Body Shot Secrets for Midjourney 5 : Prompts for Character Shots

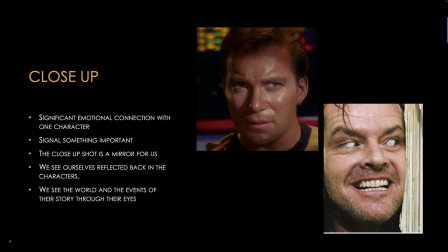4:08 We see the world and the events of their story through their eyes.
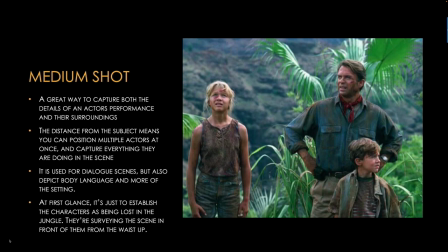4:16 With a medium shot, it's a great way to capture both the details of an actor's performance, but also their surroundings. The distance from the subject means that you can position multiple
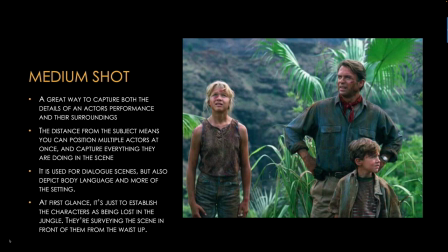4:31 characters or actors at once in a scene and capture everything that they're doing, including their body language. So at first glance, it's just to establish the characters as being lost in the jungle, for this example.
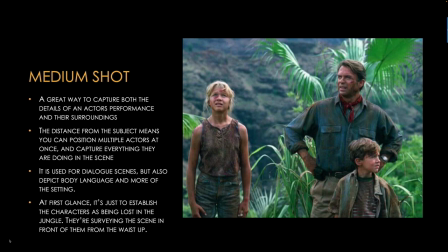4:48 From Jurassic Park, they're surveying the scene in front of them from the waist up. Now, a cowboy shot
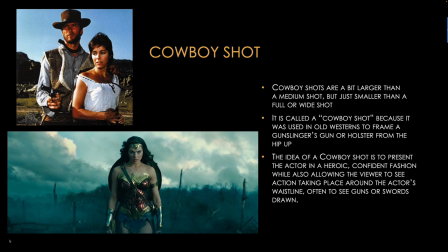4:58 is a little bit larger than a medium shot for a character, but smaller than a full or wide shot. It's called a cowboy shot because it was used often in Western films to frame a gunslinger's
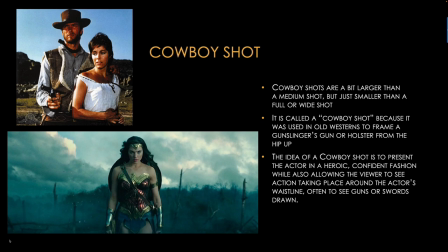5:13 gun or holster from the hip up, and it's an area of action that was obviously really important for these type of films. And the cowboy shot's super useful to show that character in a heroic, confident way,
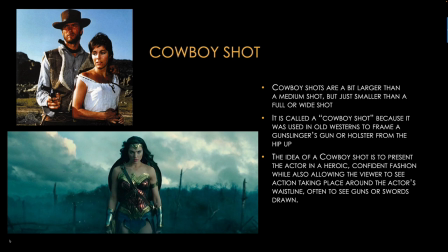5:31 whilst also allowing a viewer to see more of the environment and action taking place around that character in the shot.
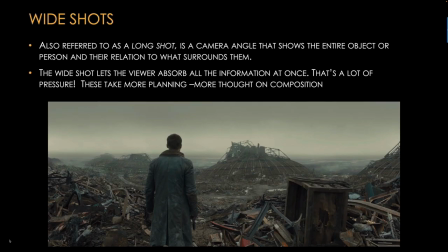5:42 With a wide or long shot, this often shows a full body shot and that character's relation to everything around them. The wide shot lets the viewer absorb all the information at once,
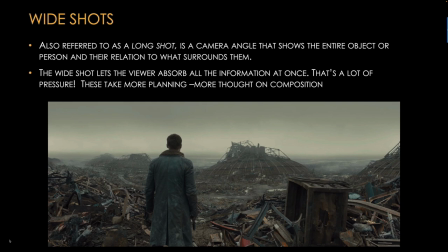6:00 and of course these kind of shots take a little bit more planning for composition of everything in the shot.
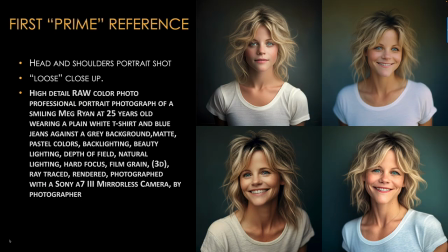6:09 So for that first prime reference, getting that is crucial. We're aiming for a character portrait that is a close-up, at worst a loose close-up that includes the shoulders and top of the torso.
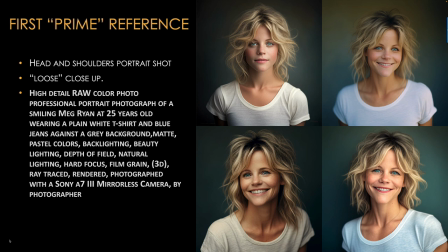6:23 In Midjourney we would have a much better chance of getting a clear detailed face, but we would still need to do some cleanup afterwards perhaps. So some notes on the keyword for this prompt. I'm using the word raw color photo.
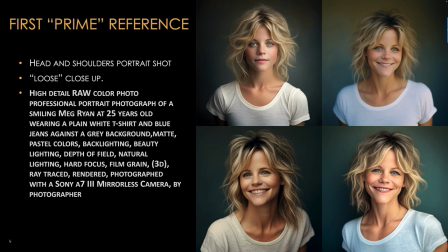6:43 A raw file is a lossless file, unlike a JPEG file. It captures uncompressed data from somebody using a camera. So that helps Midjourney to perhaps just filter through those
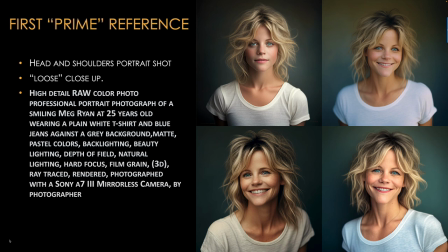7:02 images that are raw files, lossless images, no compression. We're pinning the Meg Ryan character at 25 years old each time,
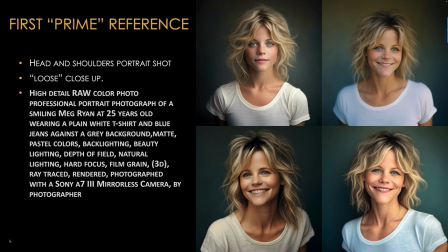7:16 trying to reference her at this particular age to provide that consistent look. We're using plain simple clothing, white t-shirt, blue jeans. We're using a grey background, which makes it easier to lift the character from the background for compositing.
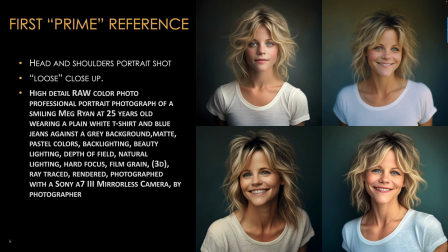7:35 We're using the term backlighting to ensure the character is more 3D-like. It's not a flat-looking character. We want the character subject in focus and to have a little bit of film grain to get the particular look and feel of a photo shoot.
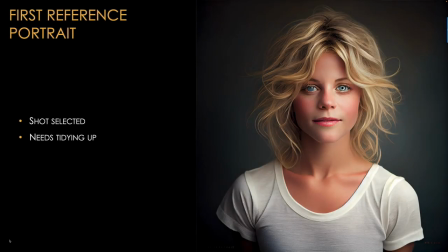7:54 So you can see some issues with the eyes and lips with this reference image. In particular, we can tidy up or just choose to re-roll.
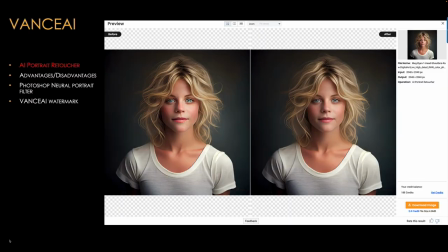8:07 Now I recommend the tool Vance AI for automatically improving the face and tidying up these Midjourney blemishes.